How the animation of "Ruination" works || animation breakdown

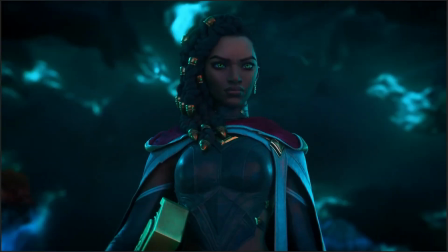1219s
Even though the scene is chaotic, the lighting on Senna is pretty steady, pretty consistent.
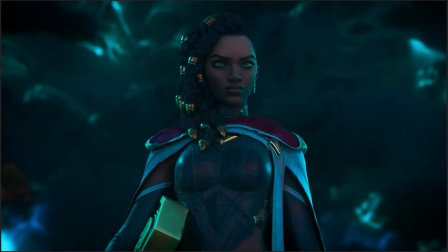1226s
And so she looks like this bastion of courage,
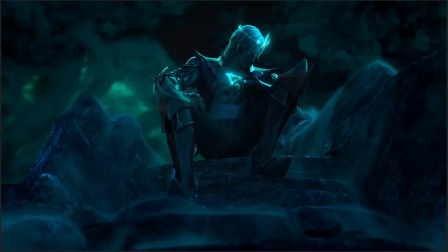1231s
like this bastion of strength, standing against like the absolute chaos that's happening behind her. Similarly, look at Viego here. Now, Senna, in the shot before, she's fully lit.
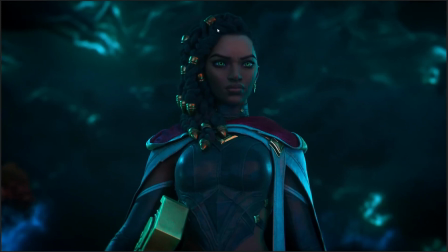1243s
Like, there's some shadows going on her, but she's fully lit. We can see all the details of her character. We can see the breastplate, we can see the cloak, we can see her colors, we can see everything. Then we cut to the Ruined King, and even though they're pretty much in the same environment,
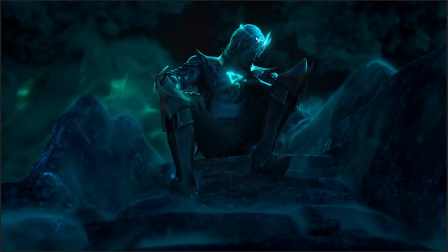1256s
like there's not more than, 100 feet between them, Viego's lighting conditions are very, very different.
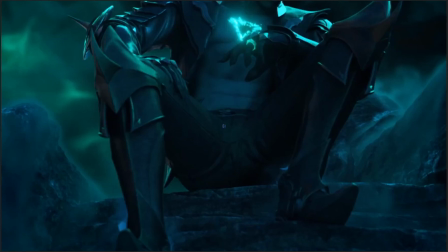1261s
In fact, let me zoom in on him a little bit. Once again, right to the crotch, because that's where the outline is.
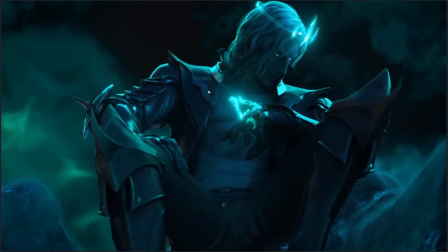1267s
Take a look at how he's lit by comparison. He's sort of, like, first of all, his color scheme is already kind of drab. He's very pale. He's got, like, a black overcoat and, like, black leggings and black boots because he's a emo boy.
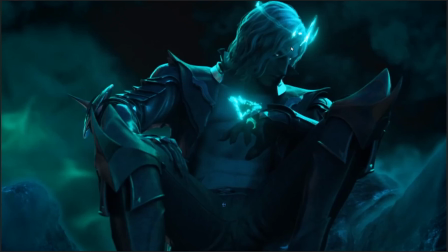1281s
So he's already kind of sort of black and white in that sense, but he's also, like, just devoid of color mostly in general. And even though he has light sources on him, he has this bright light coming from his chest, he has the light coming from his crown, the light coming from his ring, his face is mostly in shadow.
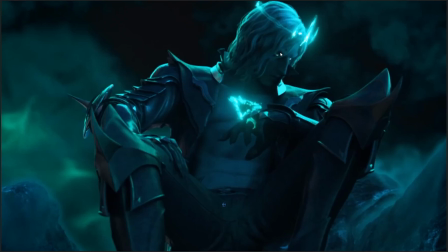1298s
Like, we barely get to see, like, what he even looks like at this point. He's, like, mostly in shadow. His body is mostly in shadow. And most of the, like, information we get about the shape of him comes from these very bright green edge lights that exist all over his character model.
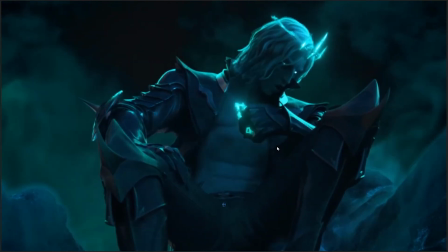1316s
Which, again, this is someone making a conscious decision about how to present this character,
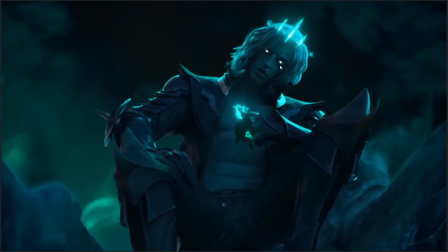1321s
how to make him look menacing in this moment by giving him these glowing eyes against a mostly shadowed face,
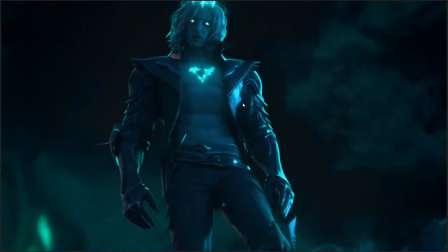1328s
against a mostly darkened body. And then once he rises, like, once he sort of slips out of this position,
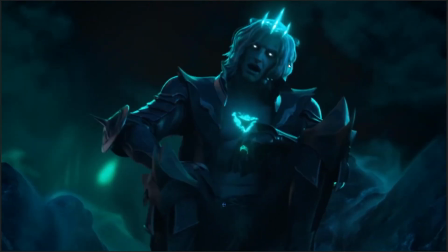1337s
here his face is very much in darkness, slowly he begins to light up a little bit. Like, slowly he begins to reveal himself.
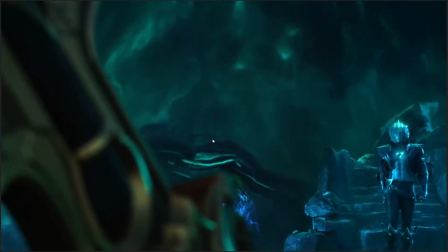1343s
Slowly you begin to see what it is he actually looks like. But even now, like, it's hard to make out his actual facial features, right?
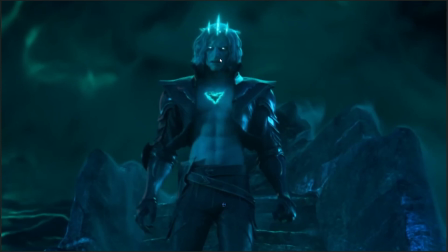1351s
Like, he has a nose and mouth, and some eyes there, but, like, exactly what his face looks like, it's still a little unclear.
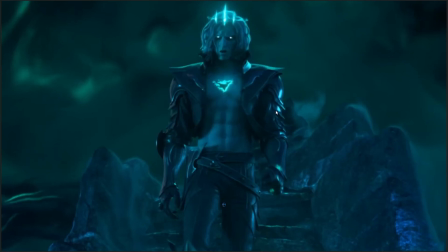1358s
So the animators, like the director and the visual artists, are denying us a lot of information about this guy to make him scarier. To make it like, oh, we can't quite see what's up with him. Like, what the heck is his deal? We can tell that he's obviously designed to be hot. Like, that's pretty clear just from looking at him.
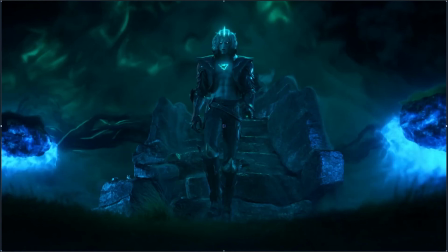1374s
But they're making conscious decisions about how to present the character in order to get the feeling from him that we want. Which, again, here, like, even though he's done this dramatic stepping forward and he's raising his arm to, like, I demand that you return the thing to...
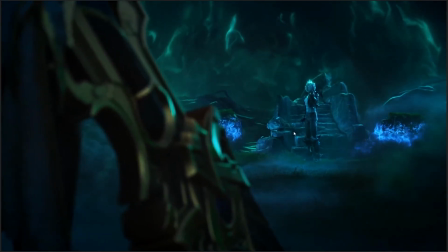1388s
Still, keeping him just out of our sight so that...
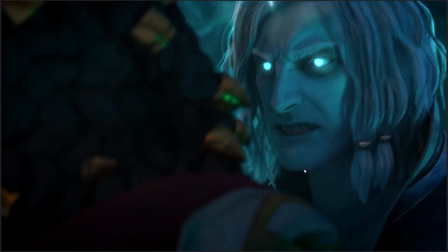1395s
all of a sudden, now we get to see him, so that this moment becomes the real reveal of who and what he is. And that comes down to his characterization as well. Viego here is not a man who can be reasoned with, which is essentially what Senna is trying to do here.
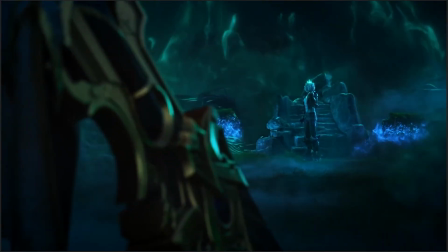1411s
Like, she's like, you don't belong in this world, you'll destroy the world if you keep doing what you're doing, would you please stop?
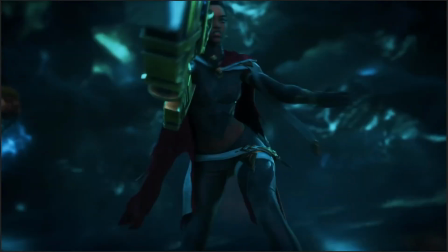1416s
Like, she's essentially trying to talk him out of it a little bit before raising her weapon. Because she realizes that there's no talking to this guy.
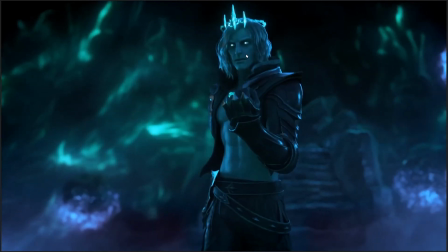1424s
And at this point, you see his expression change. You can see he begins to show his teeth.
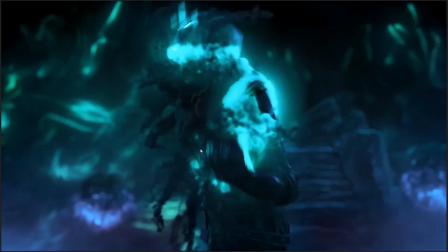1430s
He begins to sort of bear himself. He drops his weight down low and does this ghost teleportation dash thing.
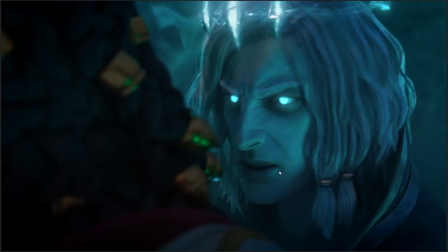1436s
Zoop! And now we get the full reveal of who he is, and who this character is someone who will choke a person if they don't give him exactly what he wants the moment that he demands it.
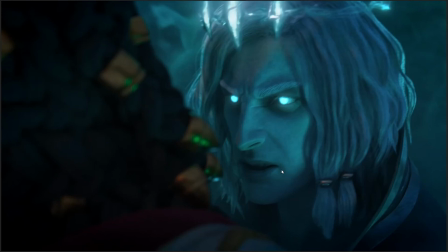1450s
This is the introduction to his character. Someone who seems calm and composed and in control, right up until the moment anyone or anything defies him, at which point he will immediately resort
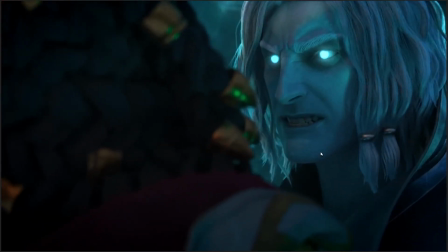1465s
to rather brutal violence.